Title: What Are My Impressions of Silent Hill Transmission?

Oh hi, I'm Luke the Cook, and this is WASD-FM. I know I'm supposed to be in the back rooms right now if you listen to my weekend music show, but I've been given a chance to make a video discussing the upcoming Silent Hill games.
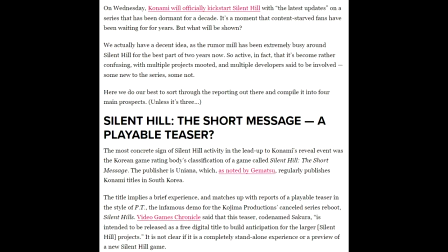What do we got anyway? Silent Hill 2 Remake, Silent Hill F, Silent Hill Ascension, Silent Hill Annihilation, Silent Hill Town Hall Meeting, Silent Hill Electric Boogaloo, finally my personal favorite.
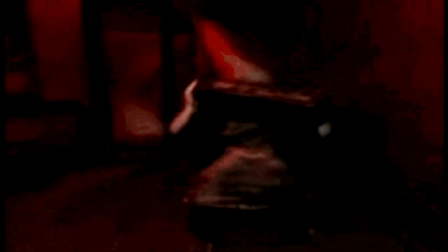Silent Hill, this time, it's Pyramid.
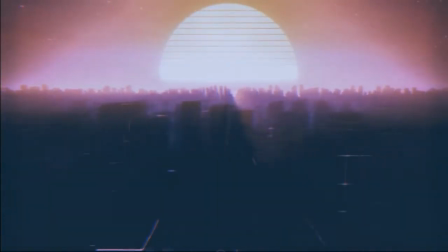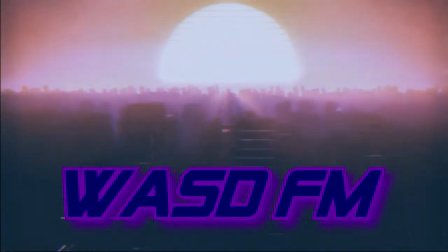I'm gonna start with Silent Hill F, because frankly, that's the game I'm looking forward to the most. I could make a couple of videos on the Silent Hill 2 remake, and I just might. The other ones I haven't seen enough of to form any kind of opinion yet, so I'll just be focusing on two of the games. I can't find confirmed platforms that Silent Hill F will be released on as of right now, so I'm thinking Silent Hill 2 Remake is much further along in development and will be releasing sooner. Considering the amount of footage we got of the upcoming remake, I think we saw more in that trailer than we did for the Resident Evil 4 trailer. Silent Hill F, we might have just seen a singular cutscene. I theorize, anyway. And if you don't think a story was told in that singular cutscene, then what am I doing? Insulting your intelligence? Of course you did. No dialogue at all. It was entirely a visual story.
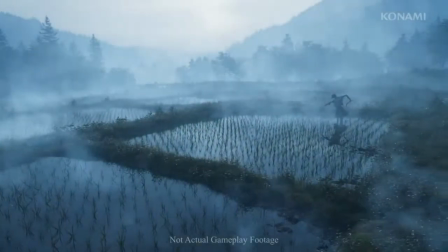What did it tell? First shots establish an eerie silence, an abandoned atmosphere. It's a village that should be bustling, but is at the moment desolate.
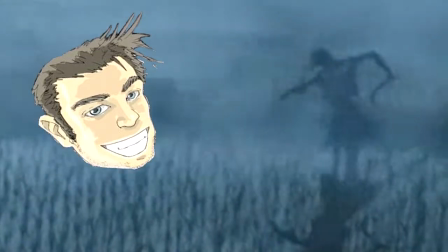A close-up on a single geisha doll to convey the loneliness, as if the scarecrow in the first shot didn't already establish that for us.
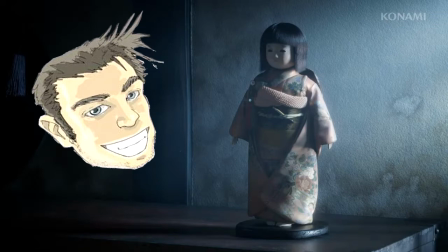It also gives us a sense of cultural differences in this Silent Hill story. We pan downward, following a tree, until we have a girl in the frame. Finally, a human. She's alone, of course, in case you didn't already get a sense of abandonment from the first few shots.
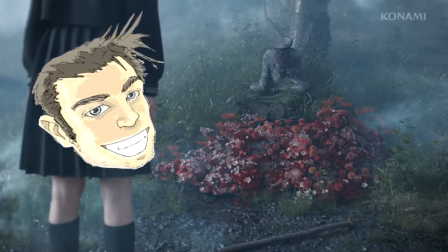She's staring down at a memorial site or some sort of grave covered in bright pink and red flowers.
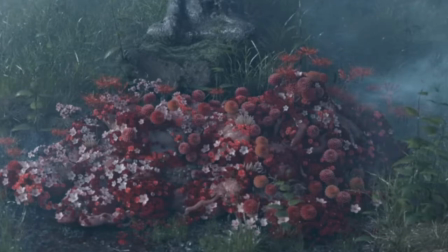You know, actually, that might not be a grave at all. That just might be a spot where there's a lot of pink and red flowers.
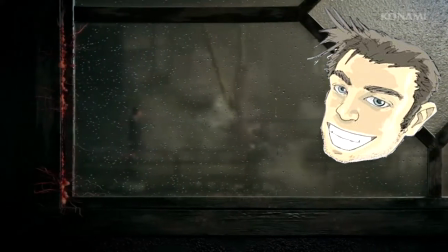She wanders through the desolate town in a trance as we see roots growing in unconventional areas at an alarming rate,
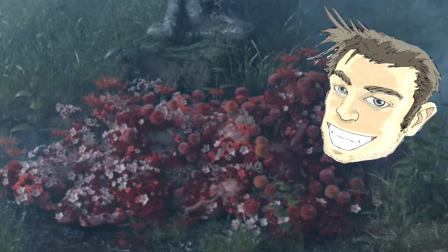and these are matching the color of the flowers that we had just seen. The little gorilla is just taking her melee weapon out for a walk.
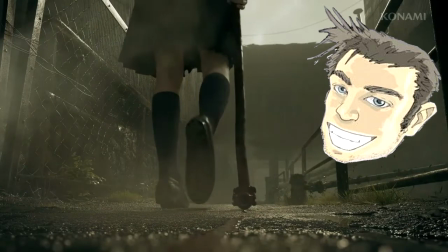Boy, she's such a drag when she gets moody like this.
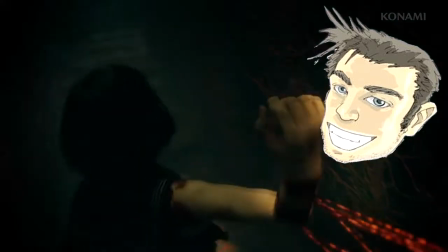The weeds continue to grow, overtaking the town, and the girl snaps out of her trance when they start taking hold of her and damaging her flesh.
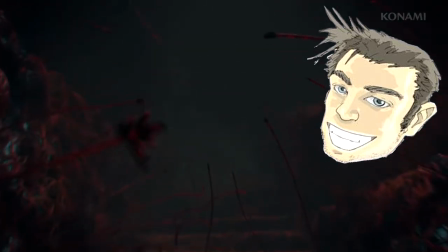We get the idea that she doesn't make it out of there okay, and the next shot pretty much confirms that.
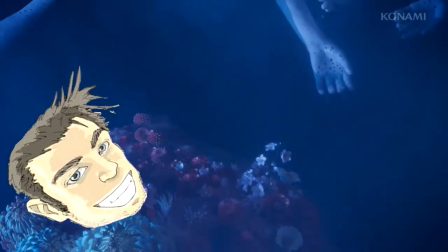Not only that, but we get the idea that the rest of the town may have suffered a similar fate as we see floating limbs creep into the frame and more of the same weeds pushing their way through flesh in a way very reminiscent to Junji Ito's artwork.
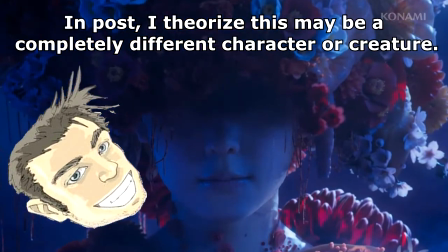The girl we were just introduced to seconds ago faces us with a tear streaming down her face just before her face peels off, revealing nothing inside that we would expect to see inside of a face.
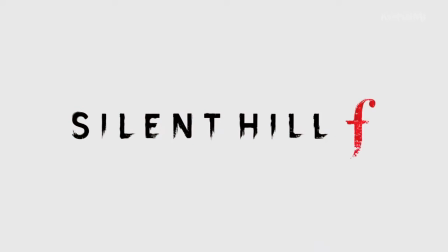What makes this a Silent Hill game? I have no idea. I didn't get one Silent Hill vibe from this whole teaser. It does intrigue me though. I'm also loving how some people just prefer to be credited as their AOL emails. In fairness, I have no idea who these people are. I get the sense that Kira has no interest in that shift key.
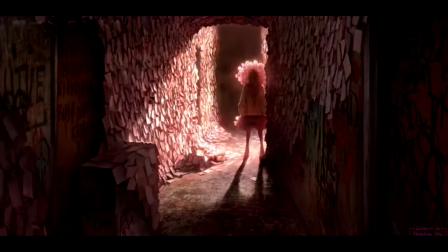I thought Masahiro Ido was doing the creature design in this one, as it's clearly the same game we've seen those leaked pictures of, the colors match. I may do a separate video on Silent Hill F a little later to give some more thoughts on it, if I have any more left. We got a sense of the threat, and it doesn't look like the same fog from the Silent Hill that we know, which is a trademark of that universe.